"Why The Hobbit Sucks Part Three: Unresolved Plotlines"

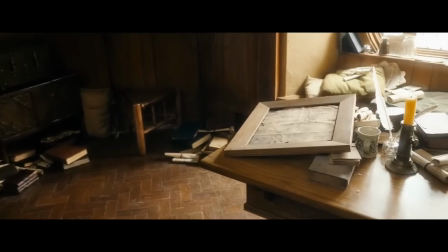(0:00)
That's it? That's probably a strange thought to have after a nine-hour movie, but that was literally my first thought after watching the Battle of the Five Armies.
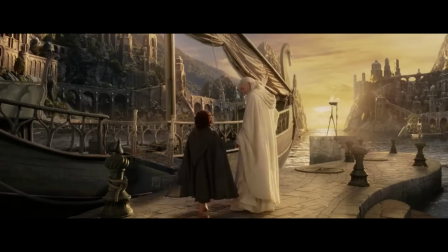(0:08)
A lot of people complain about the ending of The Return of the King for being too long. It's not!
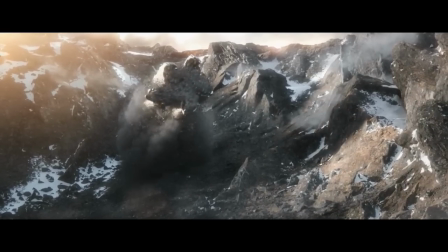(0:13)
But I think when it comes to The Hobbit, Jackson overcompensated by not ending half the plot lines he starts.
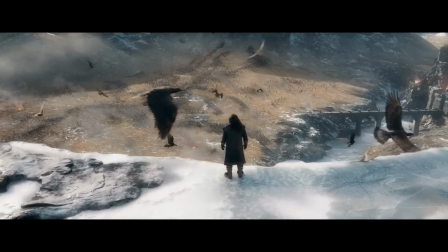(0:18)
Don't believe me? Well, let's take a look at the complete lack of resolution. Alfred.
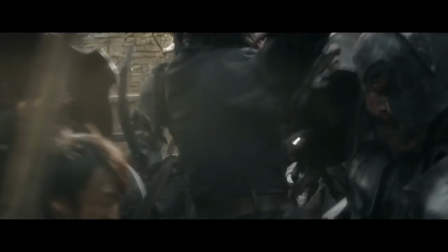(0:23)
Alfred is a character mostly invented by Jackson to distract the audience from how fucking tedious the battle scenes are.
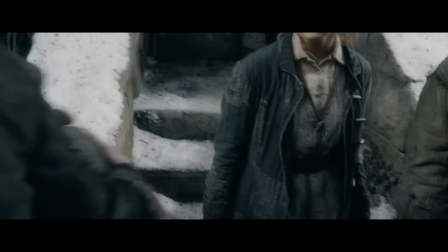(0:29)
While everyone else is busy fighting the battle, Jackson cuts back to Alfred's cowardly exploits four times during the final battle.
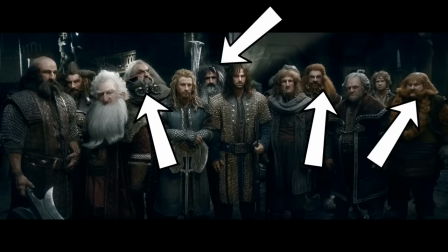(0:37)
Given that he gets more screen time than Ori, Dory, Nori, Biffer, Boffer, and Billy Connolly, you might think he serves an important part of the plot.
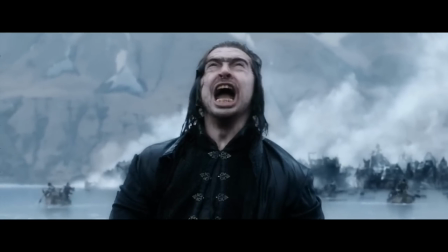(0:46)
Maybe he fucks something up so bad that it results in another character's death. Or maybe he actually becomes a brave character who learns how to shave his unibrow.
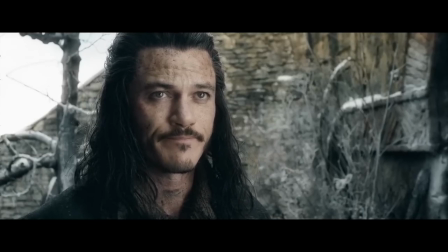(0:55)
But no, the last time we see Alfred, he's escaping the city in a dress. Bard shakes his head in resignation, and the story just rolls on like nothing happened.
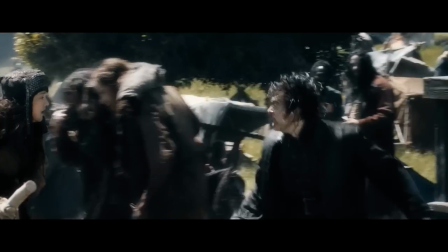(1:03)
He kinda has an arc in that he was a dick to women, and now he has to dress as a woman.
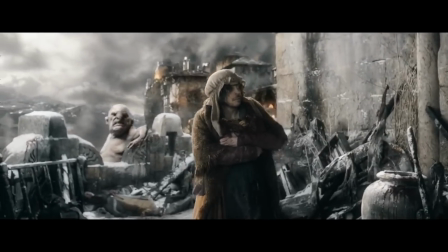(1:08)
But so what? He doesn't learn anything. He doesn't change. It doesn't even feel like he's getting his comeuppance, because he's not even embarrassed by his situation.
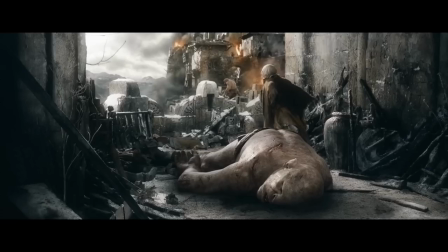(1:17) Not every man's brave enough to wear a coat seat.
And in the end, he escapes with a bra full of money.
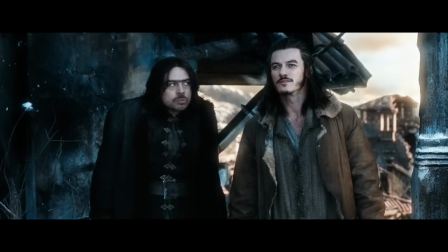(1:22)
His interactions with Bard don't even advance Bard's story either.
And he threw it all away.
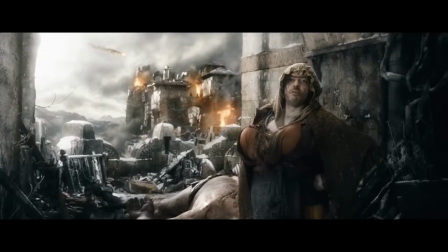(1:29) For what?
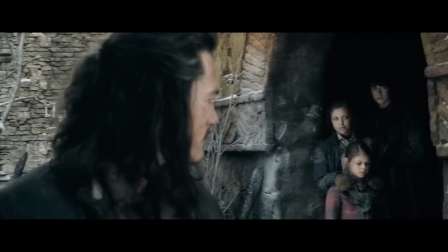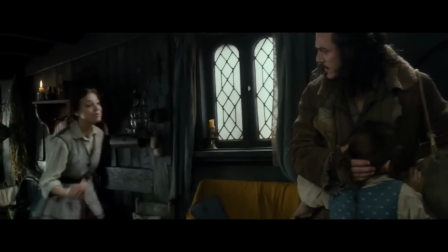(1:38)
Bard always loved his kids. He doesn't need to be reminded of that.
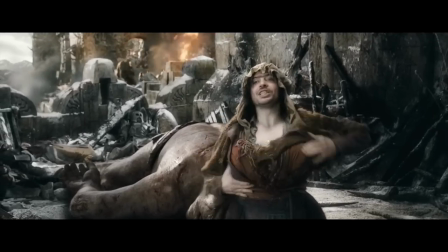(1:42)
What exactly does Alfred mean by Master's mantle was there for the taking and He threw it all away.
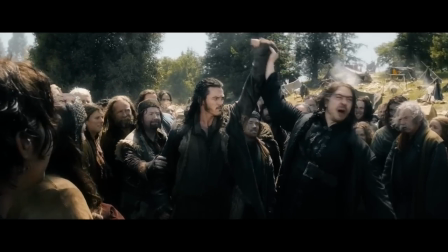(1:49)
Bard's been leading the men the entire movie just because he refuses to be called the master Doesn't mean he's not in charge.
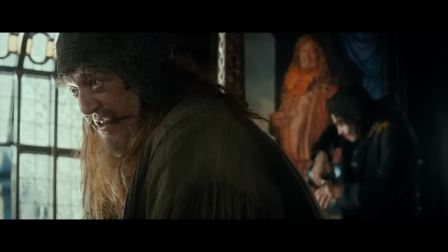(1:56)
Maybe he just wants to avoid the title because of the bad political connotations That's a smart move and the scenes themselves are just there to
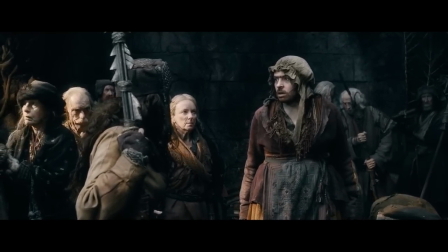(2:03)
break up the monotonous battle scenes The character is dropped the moment his usefulness as a distraction dries up,
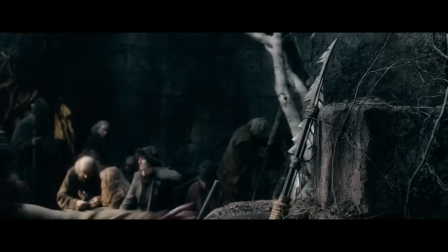(2:09)
and he is never mentioned again. This is kind of the beginning of a pattern.
I say we stand with our men in life and in death.
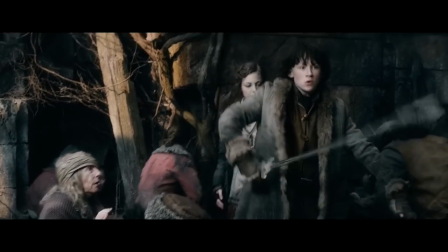(2:17)
Now, maybe they were in the background of a shot or something, but the female presence in the battle never amounts to anything.
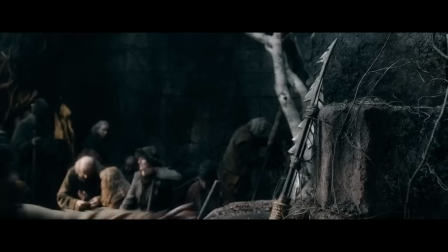(2:23)
It's like the scene is just there to ward off critiques of anti-feminism. But such blatant pandering just seems all the more offensive because of that.
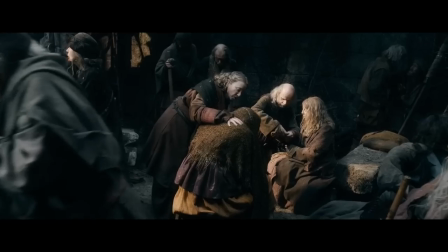(2:30)
I mean, did Jackson really think that women were going to like the movie more just because there's a scene where someone says girl power?
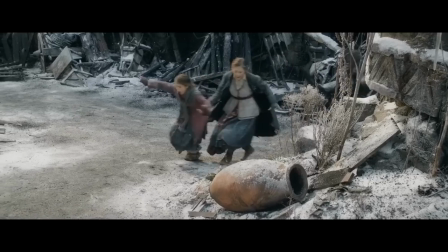(2:38)
Even though we never see them act on it? And besides, if you wanted to have an actual scene of girl power,
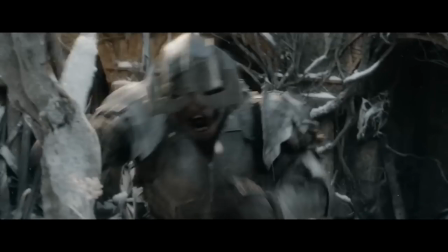(2:44)
why not have one of Bard's two daughters do something during the movie other than screaming in terror?
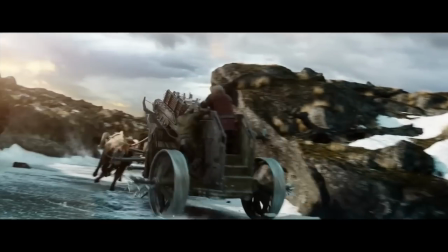(2:53)
You could have one of them help slay Smaug instead of his son. I think that they said that a scene with the women in the battle is going to be in the extended edition, but I don't care about that.
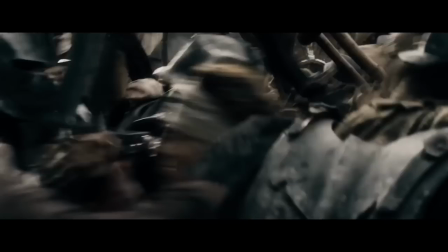(3:02)
I paid to see the movie in the theater. This is another pattern when it comes to The Hobbit.
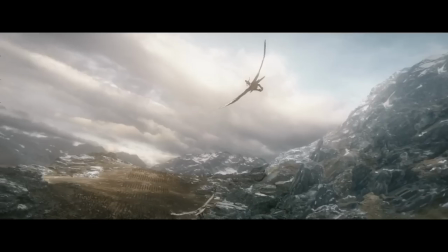(3:07)
Bayorn. Bayorn technically makes an appearance at the end of battle,
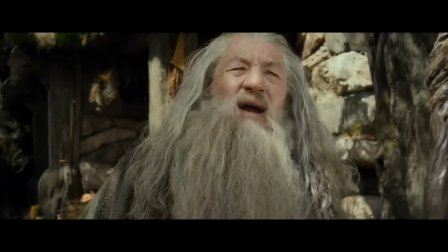(3:11)
so obviously that warrants him having a 20 minute long scene establishing his character in the previous movie, right?
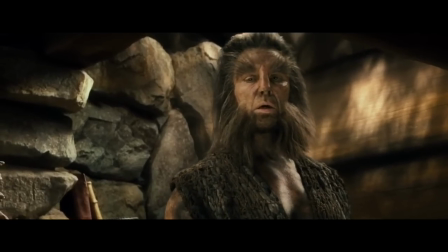(3:18)
Yeah. I mean he tells us that Azog enslaved him, committed genocide on his people, and tortured him for sport.
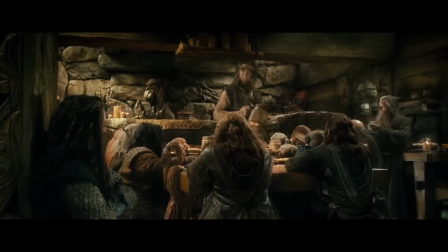(3:24)
You'd think that there'd be some kind of payoff to this at the end of the movie. I mean, it wouldn't take much.
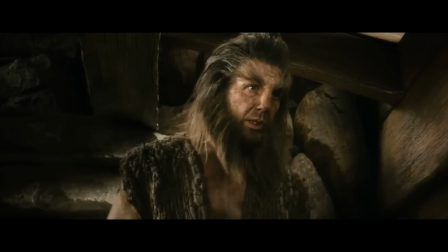(3:29)
Just a line of dialogue where he's like, thanks for killing Azog. Now I don't hate dwarves as much.
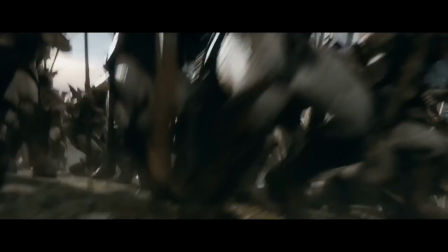(3:34)
Showing a bear skydive off an eagle doesn't count as resolution. But most importantly, the fucking Arkenstone.
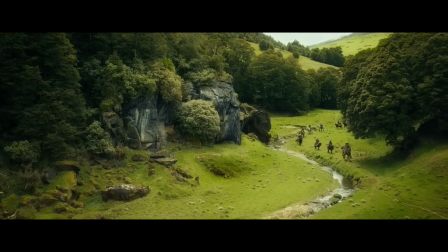(3:43)
Hey, remember how our character spent seven hours of screen time looking for the Arkenstone?
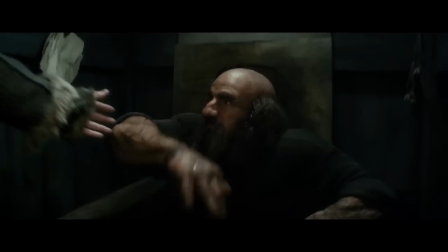(3:47)
You know, they faced all sorts of dangers, swam through a toilet, wrestled a dragon for it.
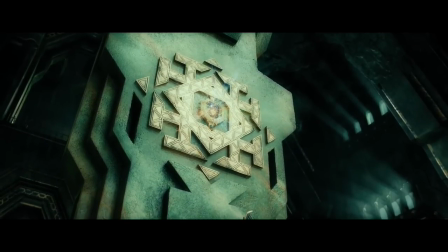(3:53)
You think after all that there'd be a scene where they showed what happened to it? Maybe put it back above the throne like it was in the prologue.
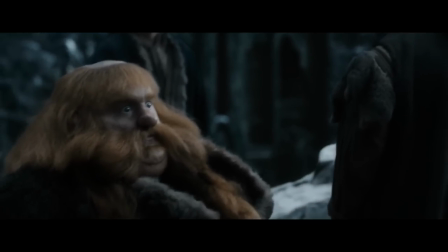(3:59)
You know, full circle and stuff. Well, you would be wrong. Just the wrongest.
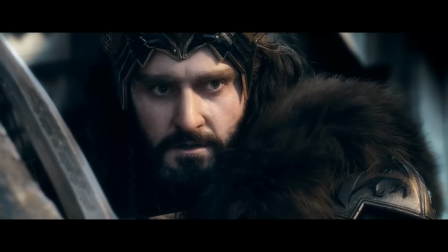(4:04)
This is the last time we ever see the Arkenstone.
The king may have it.